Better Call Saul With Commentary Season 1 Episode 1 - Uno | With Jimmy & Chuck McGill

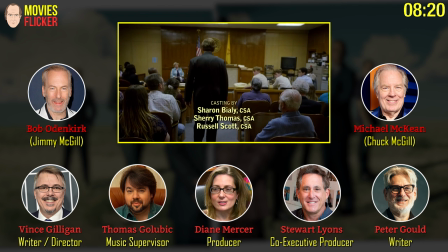The lady, the court reporter is Jennifer Bean.
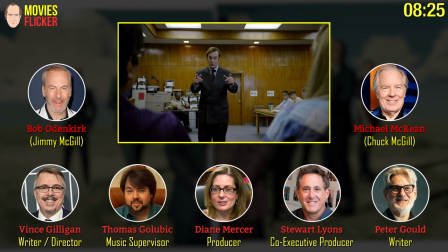She did a great job. She's a real court reporter. I think retired, but she is a natural actress.
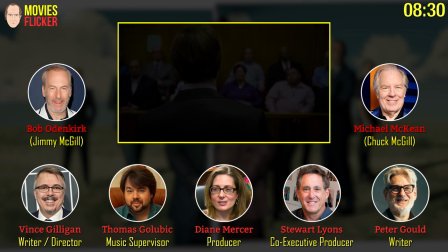And she's really typing away everything that Bob is saying here.
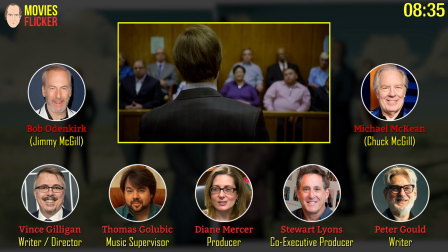And then at the end of the day, she gave me reams and reams and reams of paper readout from the reporting machine.
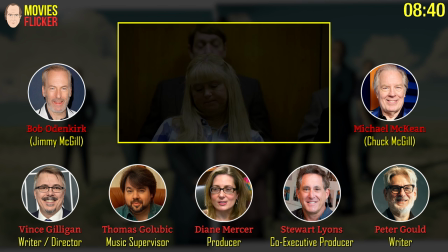And we still have them somewhere. We have them, you know.
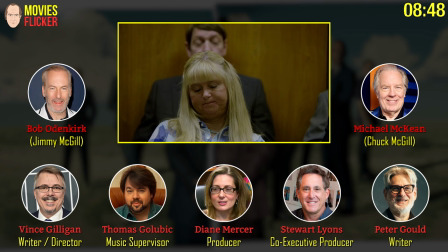The boredom and the ennui of this courtroom is based on a couple of days that we spent in the L.A. courts.
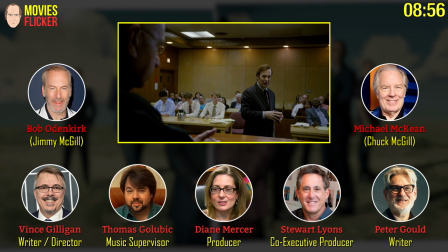Really? And we realized we could never do the kind of court scene that you see in movies and TV.
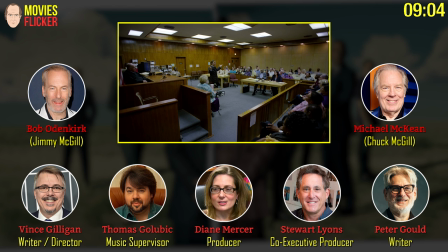That was not really our thing. But maybe doing the ennui and the fluorescent lit boredom, maybe we could do that.
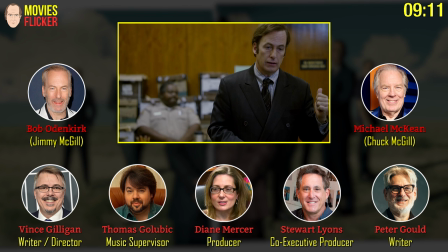Right, right. And you guys execute so beautifully. It's sort of painfully real. if you've ever been down for jury duty. It's painfully real. That was sort of the point of it. We were thinking, what has been done a million times and done wonderfully on TV and movies?
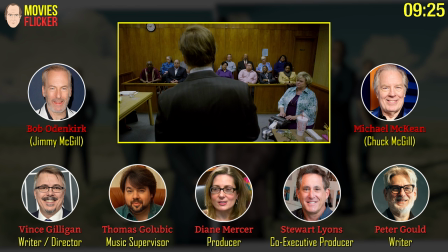It's guys talking, arguing, wall-to-wall in court. But yeah, it just seemed like quiet was a good way to go here.
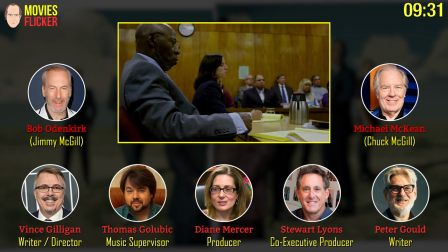And all these, Bob, you're great, and all these extras are wonderful also. Extras did a great job. They were so professional. They're such a nice, pleasant bunch of people.
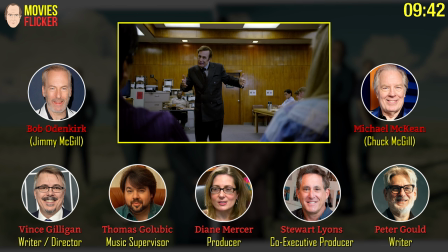I had such a good time with them that day. We're here all day long. I want to give some other shouts out here. Sanford Kelly is the prosecutor.
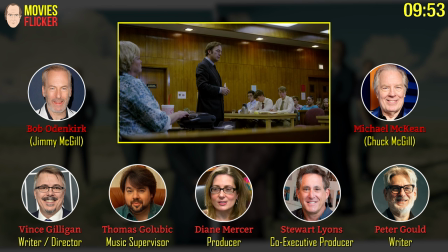He, of course, no one in this entire scene except for Bob speaks, but you can read volumes into their faces here.
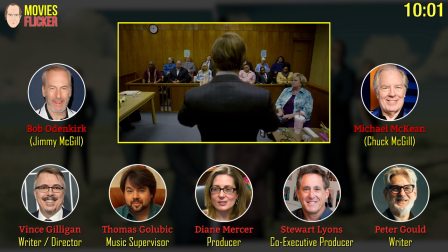And then the three young men are Grant Barker and Clay Space and David Sayes. David, I hope I'm pronouncing your name right, but these guys did a great job.
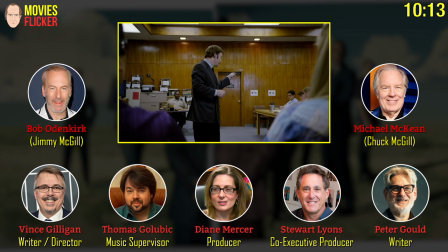Everybody is acting just with their faces here, except for the lovely Mr. Odenkirk.
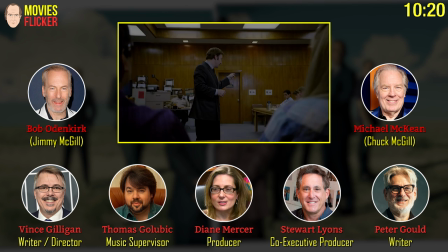How tough was it remembering all this goddamn dialogue we were giving you? It's not hard. This is great stuff.
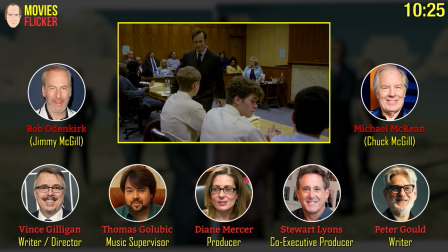I mean, this is a story. When you're telling a story, it's not hard to tell it.
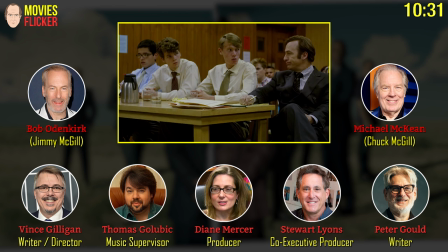I got this. You guys are so covered. You guys are good. The parts that are hard is when it's sort of random facts or kind of a...
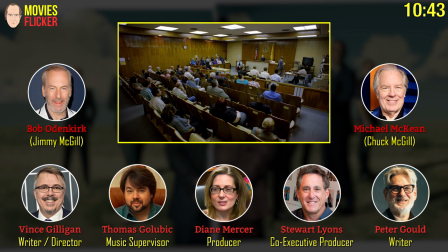Like calling bingo numbers, for instance. This is a guy without a line who steals his feet. Those are a little challenging. But the prosecutor here. So, yes. And also how long it takes. It's all it takes to do. It's so nice.
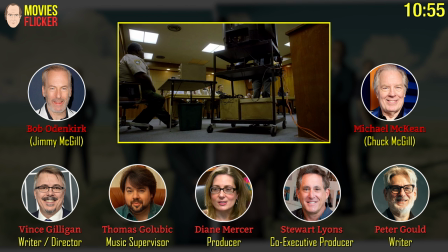Yeah. Now, this is reminiscent to me of the dragging of the chair.
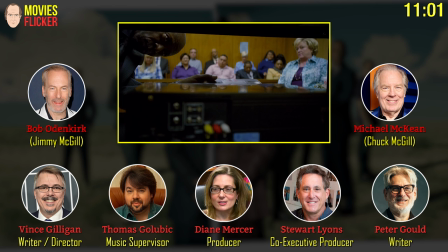In Sling Blade. The opening episode of Breaking Bad. I thought you were going to say Sling Blade. Some good chair dragging in that too. This is my favorite shot. I thought Arthur Albert came up with this shot. Our DP did it. I love this shot.
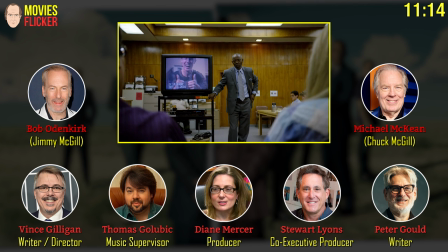I love the guy's faces reflected on the top of the VCR. This is a VCR, by the way, for young folks watching. This is the way we used to watch.
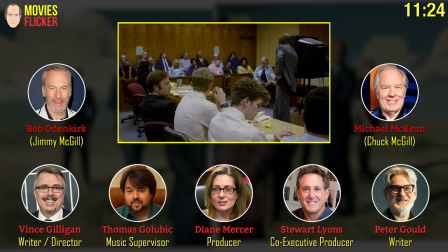I remember watching you direct this video here, which was actually shot at the courthouse. Right. And you looked like you were having so much fun. I was having fun.
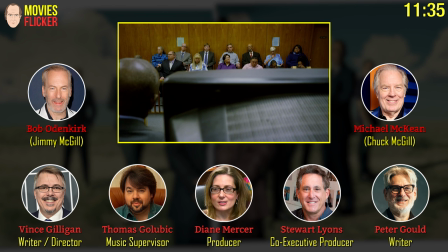I felt like you were maybe remembering something that you had done once. Yeah. Well, you know, you get what you know.
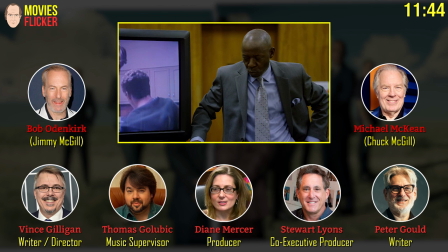These three young guys were a lot of fun. They did a great job. And, of course, the 10-13 date on the VCR is a little shout-out,
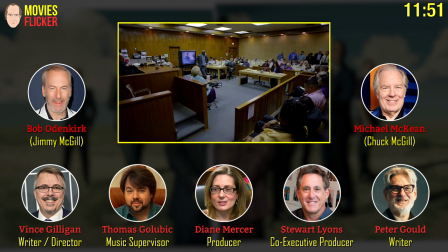a little tip of the hat to an excellent, excellent job I used to have writing for X-Files. That's Chris Carter's birthday, October 13th. So I'm a former boss.
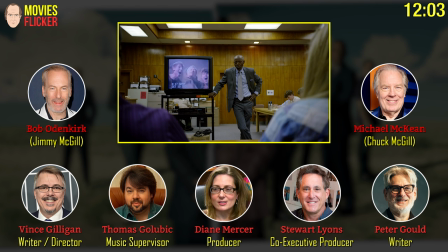And in 2001, I was actually working on the X-Files. Oh. Triumphant.
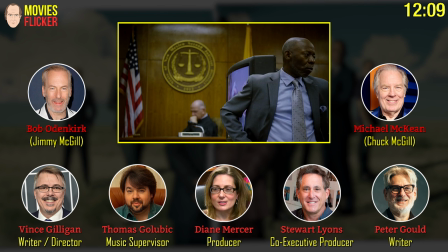You did. You created an atmosphere, just this crazy exuberant atmosphere when you were shooting that.
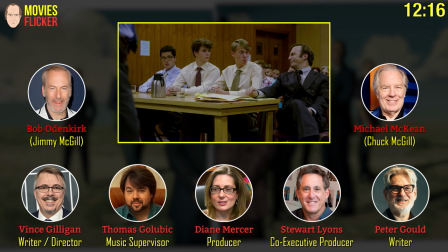And I think everybody picked up on it. No problem. If you can fuck a skull, you might as well enjoy doing it.
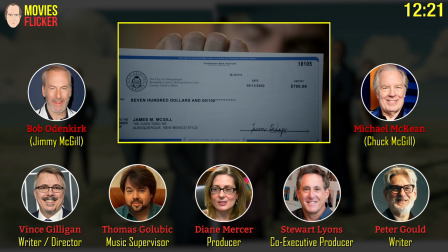That's right. That's right. Well, you know, yes. If you're going to stick your wang in the throat hole, you might as well do it with pressure. Oh, I love this.